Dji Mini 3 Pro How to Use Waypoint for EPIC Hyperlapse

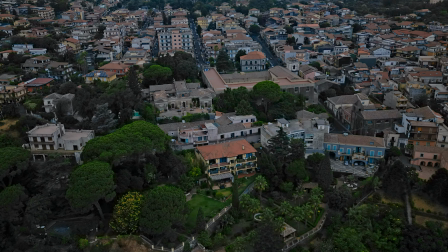4:09 I prefer the version with only two points.
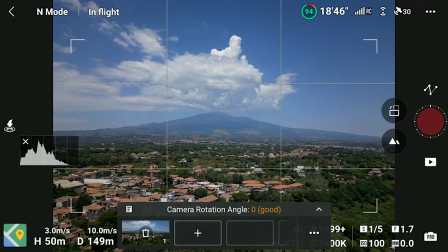4:15 In this other case I'm using again three points but taking care to avoid abrupt moves.
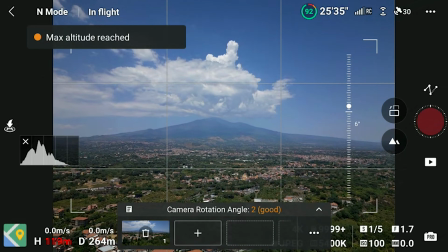4:22 I'm sliding to the left maintaining the camera of Mount Etna in the same position on the frame.
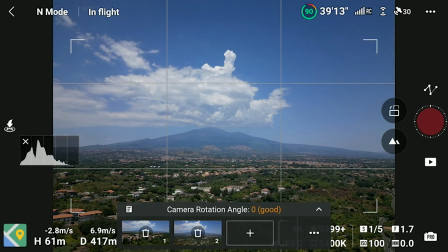4:29 I'm starting at an altitude of 60 meter rising to 100 at the second point and then down again to 40 meters.
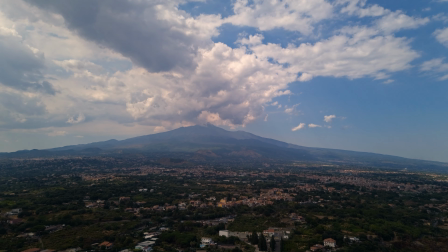4:38 Since in the scene the movement comes mostly from the clouds the variation of altitudes works in my opinion quite well.
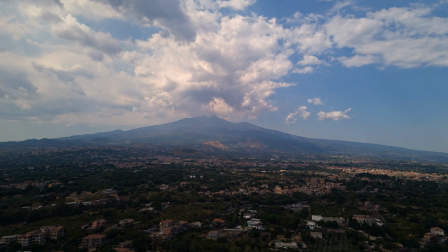4:44 It is relatively smooth and adds interest to the clip.
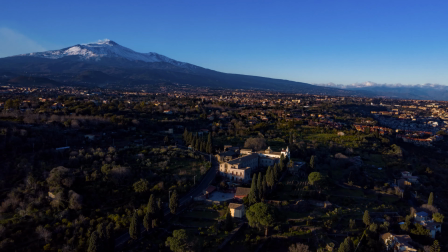4:49 In this other example, which I showed some time ago with the Mavic 2 Pro, I used 4 points to get a sort of ellipse around this monastery.
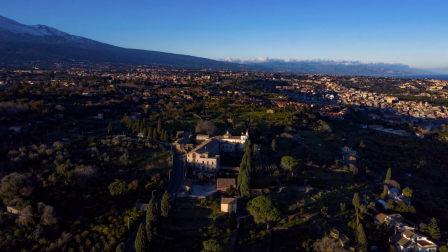5:00 The changes of direction are not perfectly smooth, but I find that it works quite well on this occasion. So I suggest using only 2 points in most situations and experimenting from time to time with more than two but avoiding abrupt changes of direction.
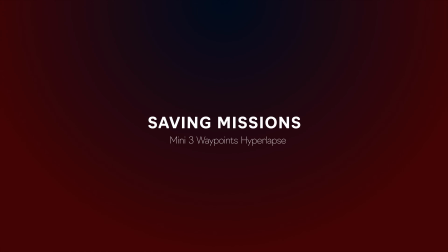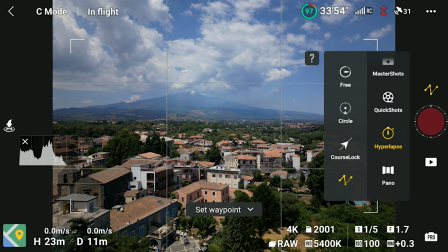5:25 Every waypoint mission is saved in memory and it is an extremely useful feature.
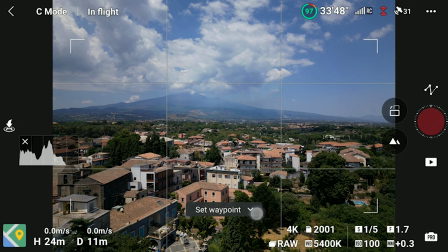5:30 We can access the list of missions by tapping on this tiny icon at the top left corner of the save waypoint window.
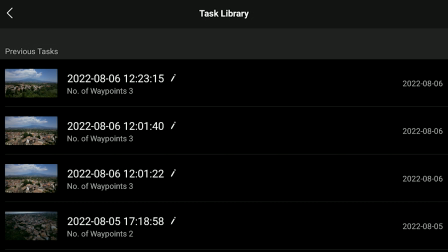5:39 The last mission will be at the top of the list. We can delete a mission that we don't expect to use or rename others for finding them easily. There are countless applications of this feature, especially for surveys or mapping, but even in videography we can use it, for example, to shoot the same location at different times of the day or in different seasons,
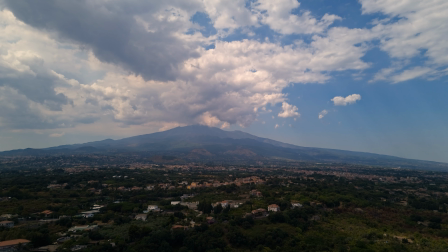6:02 a bit like Monet's Cathedral. Let's go back to a previous hyperlapse of Mount Etna.
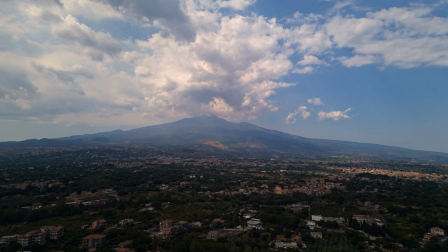6:09 The movement is mostly in the clouds, and they have chosen a frequency of one shot every three seconds but in the case of clouds we often
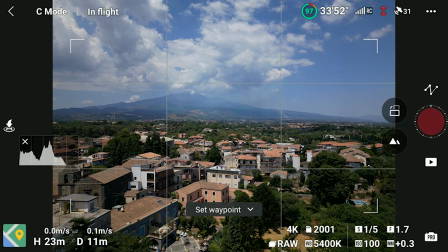6:18 get better results with a frequency of four or five seconds i would like to try with one shot every four seconds all i have to do is to go to the hyperlapse waypoint menu click on the icon on the top left of the window select
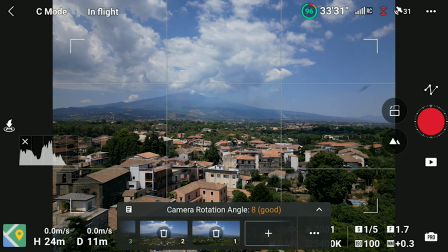6:33 our previous hyperlapse choose a frequency of a shot every four seconds and simply place on the shutter
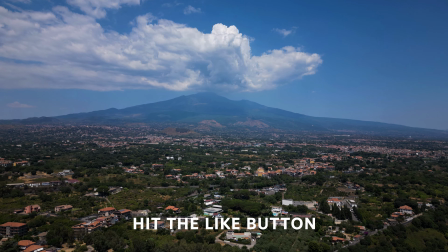6:42 The result is actually a bit more interesting with clouds moving slightly faster.
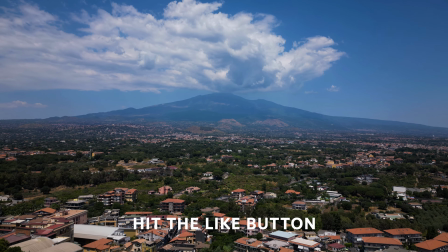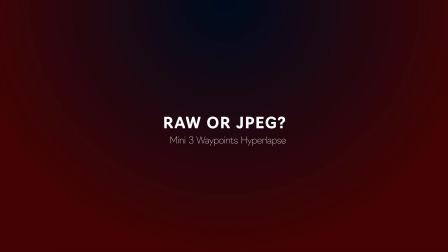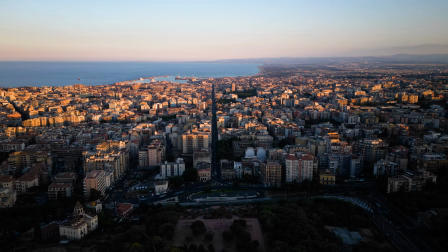6:57 After completing Hyperlapse a short movie is automatically generated by the app.
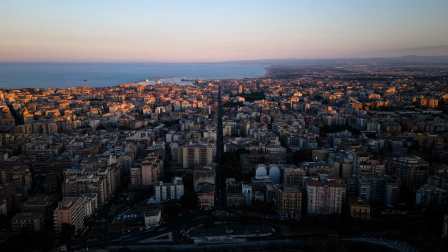7:02 In the past I never took seriously the auto-generated movie but in recent models it has improved and
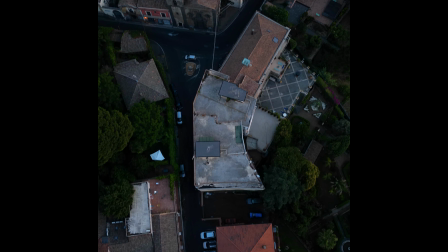7:08 in the Mini 3 it is actually decent and can be used for posting on social media.
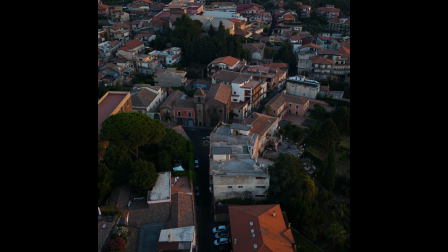7:16 Especially for hyperlapses taken in vertical format.
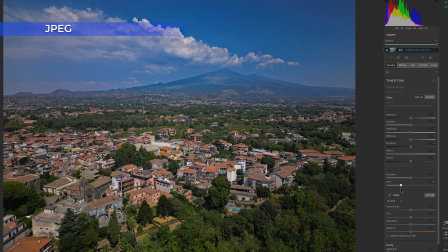7:22 But obviously much better results are obtained by saving the individual photos as RAW or JPEG, color grading them, and then putting them together into an hyperlapse.
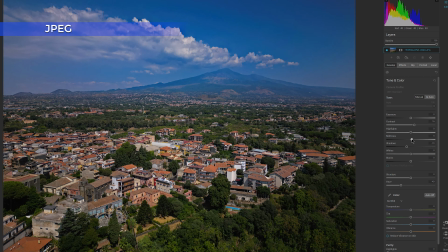7:34 Again, in the past I would dismiss the JPEG files and concentrate only on the RAW one, for a much better final quality. But the JPEG files in the Mini Tree are good, and they can be used for less demanding post-processing.
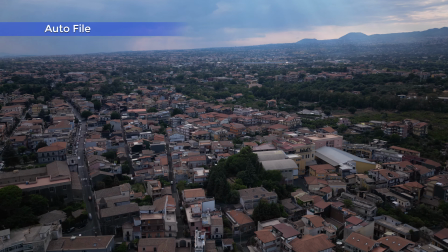7:52 This is the automatically generated short movie of a simple two-point hyperlapse.
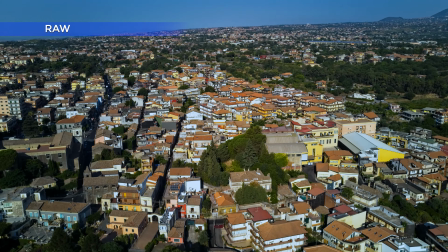8:01 In hyperlapse mode is not possible to save the single photos in both JPEG and RAW,
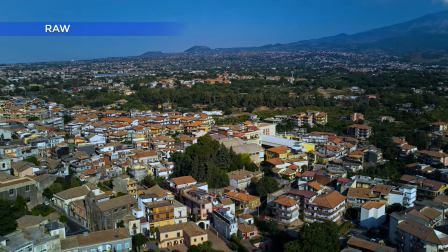8:07 so I chose to save them as RAW, and this is the post-process version using RAW files.
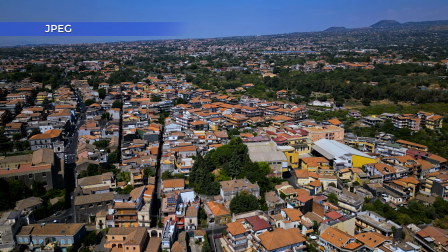8:12 I shot the whole sequence again using the saved mission, this time storing the individual photos as JPEG.